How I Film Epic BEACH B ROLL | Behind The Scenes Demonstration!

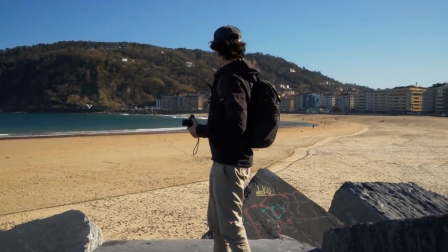What this could be really cool to do as well is basically establish that like we're going to the beach now because the next location that I've chosen is going to be down there where some of the
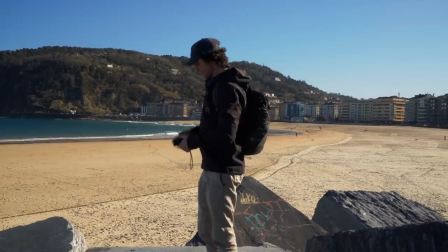surfers are and the waves are breaking and and as by having the rocks in the foreground
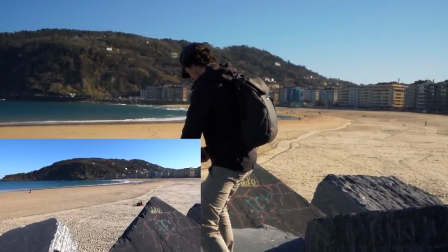here and then moving the camera towards that, it's gonna really easily link us into that next location where the next few shots are gonna be.
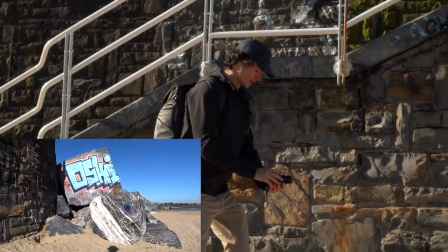So I've just come down from up there and there's a really nice shot here that I've just seen. So we're gonna stay here for a little bit.
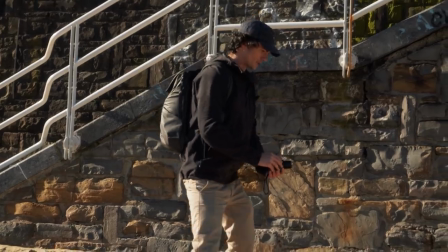A quick mindset that's really useful when making videos is try and get shots that look like photos.
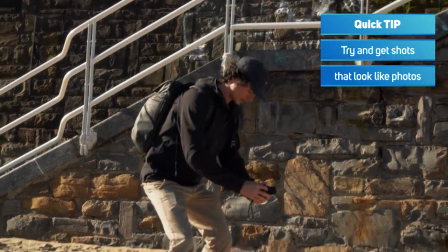And I was just imagining if I saw that, that would make a really nice photo So if I just took like a snapshot, like boom, like there, it'd be a super nice location.
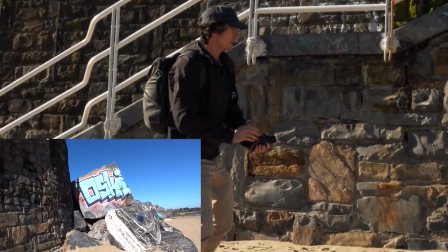Cause you kind of got this like, it kind of almost from here, it looks like it's kind of castle like wall. And then you've got these rocks, the sand, the sun, and bam, massive bit of graffiti.
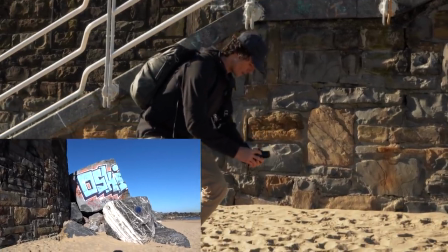So it's like, it's a really weird kind of cool contrast.
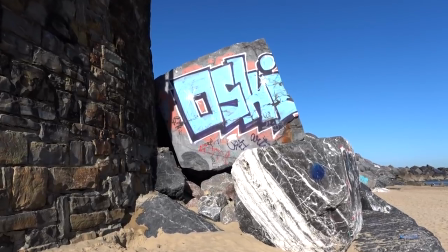Knowing that this beach is kind of more like a surf beach than anything else. It's just really popular with surfers. Kind of builds up the picture. You know, the graffiti here kind of gives it this more like urban city beach feel which perfectly with the surfing so it all kind of builds
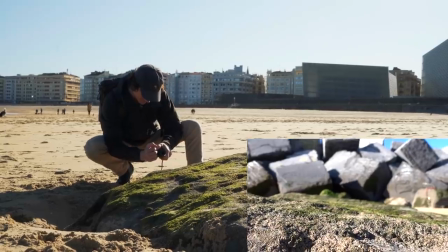up a picture into what you're trying to create so another really cool shot is getting the texture of this moss on the rock here with the other
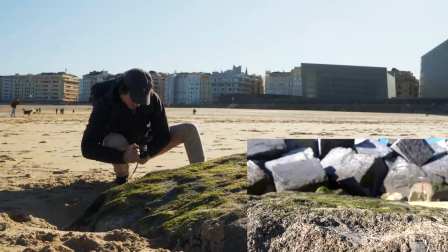rocks in the background so again we can push forward
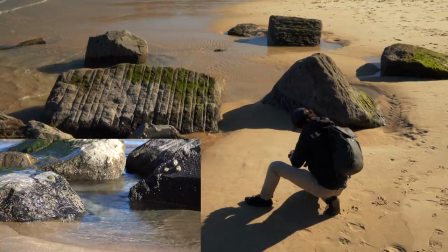that's a really nice shot there i'm going to punch in here and get a shot of the water coming in around these rocks and
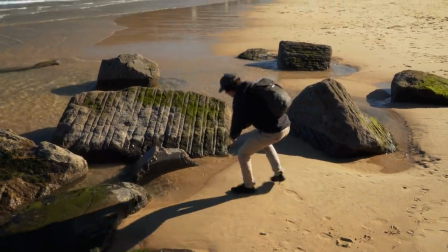then what i'm going to do is try and get as close up as i can because some really interesting patterns going on here.
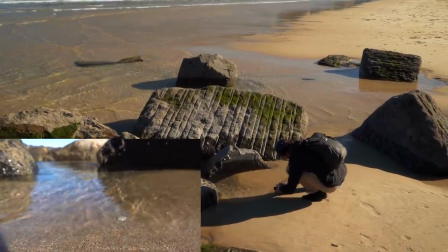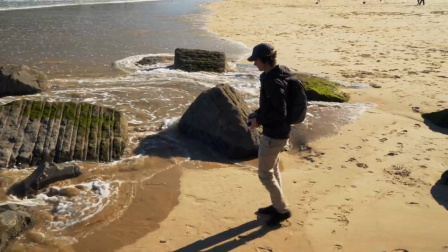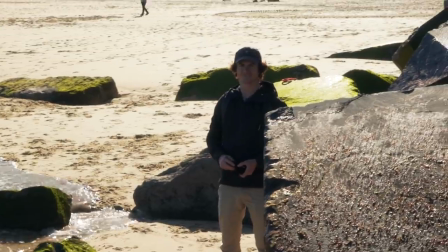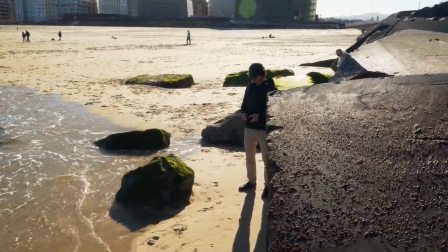That was lucky.
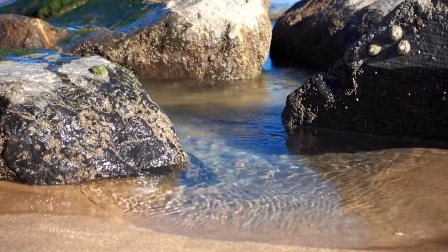All right so we're just down the the surf spot on the beach, mate.
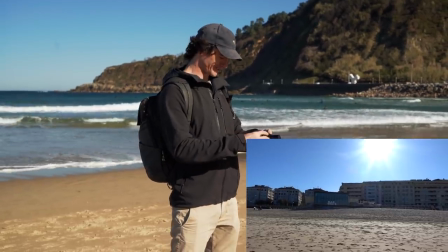And what we're going to be doing here is first getting some shots of these buildings because it looks beautiful.
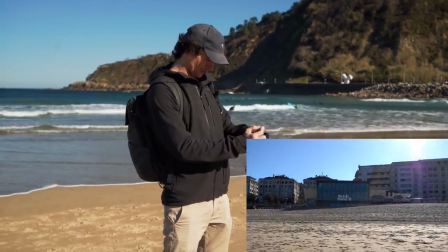So just going to make sure everything's in focus.
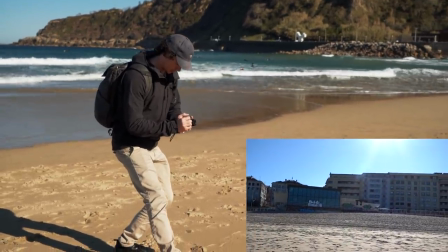And we're going to be coming up kind of like a push-up shot here, like a push-up bra, except instead of push-up shot.
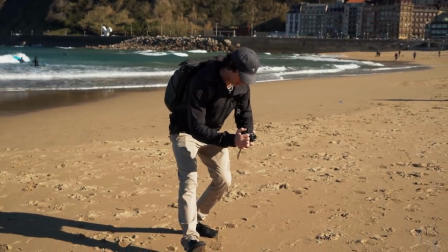That looks nice. I mean we're giving ourselves options as always try a lower one I think it's really nice to get some kind of foreground stuff
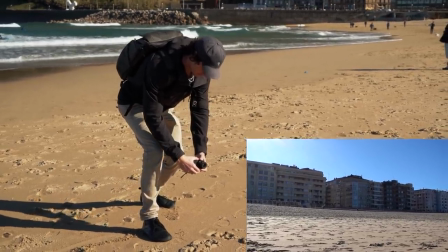in there as well of the sand and kind of move through like a drone.
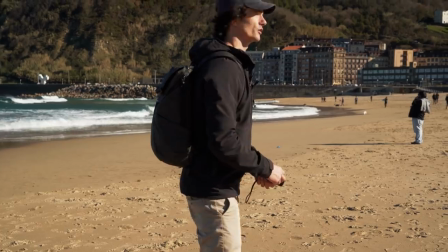Boom quick shots here and I think that's good we kind of get the urban environment of the beach in there as well.
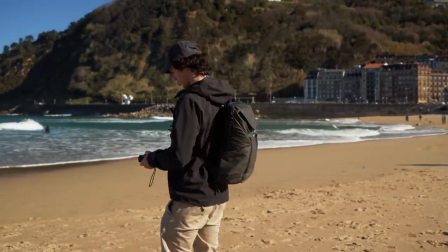Right now we're going to be focusing on some of these waves a bit more. With waves especially if they're kind of small like today and not very close to where you are it's quite difficult to actually make them look anything impressive so we're actually not going to do that we're not going to try and make them look any bigger than they are and instead what we're going
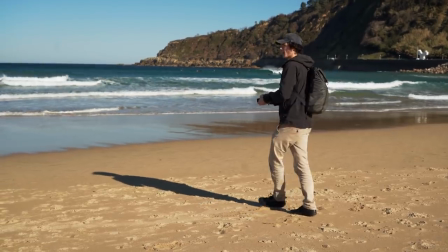to do is uh quite simply try and get them from an angle instead of straight on zoom in as much as we can it always helps a little bit
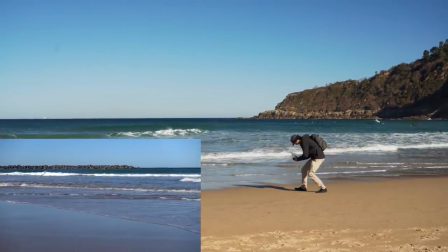and then just kind of come around and
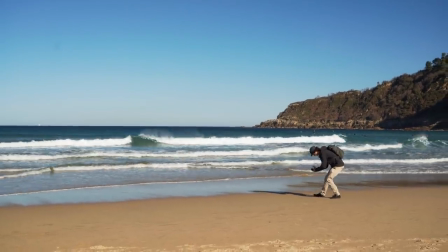you can see some of these waves breaking here in the background it looks super nice really nice reflections of the buildings
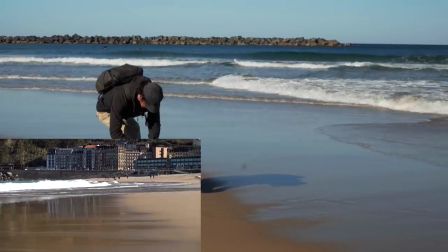really really nice shot super happy with that try and get
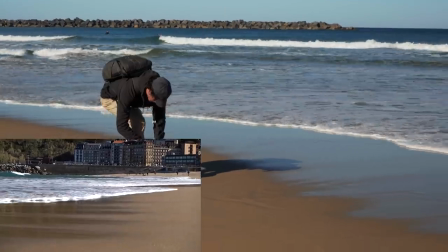another one before the sea comes in there you go it comes in to cover it and I'm running and I'm running
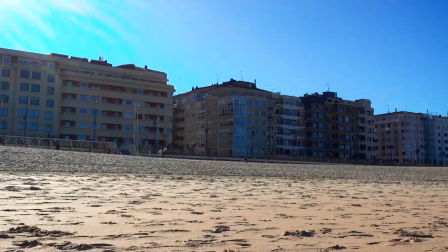and I'm running great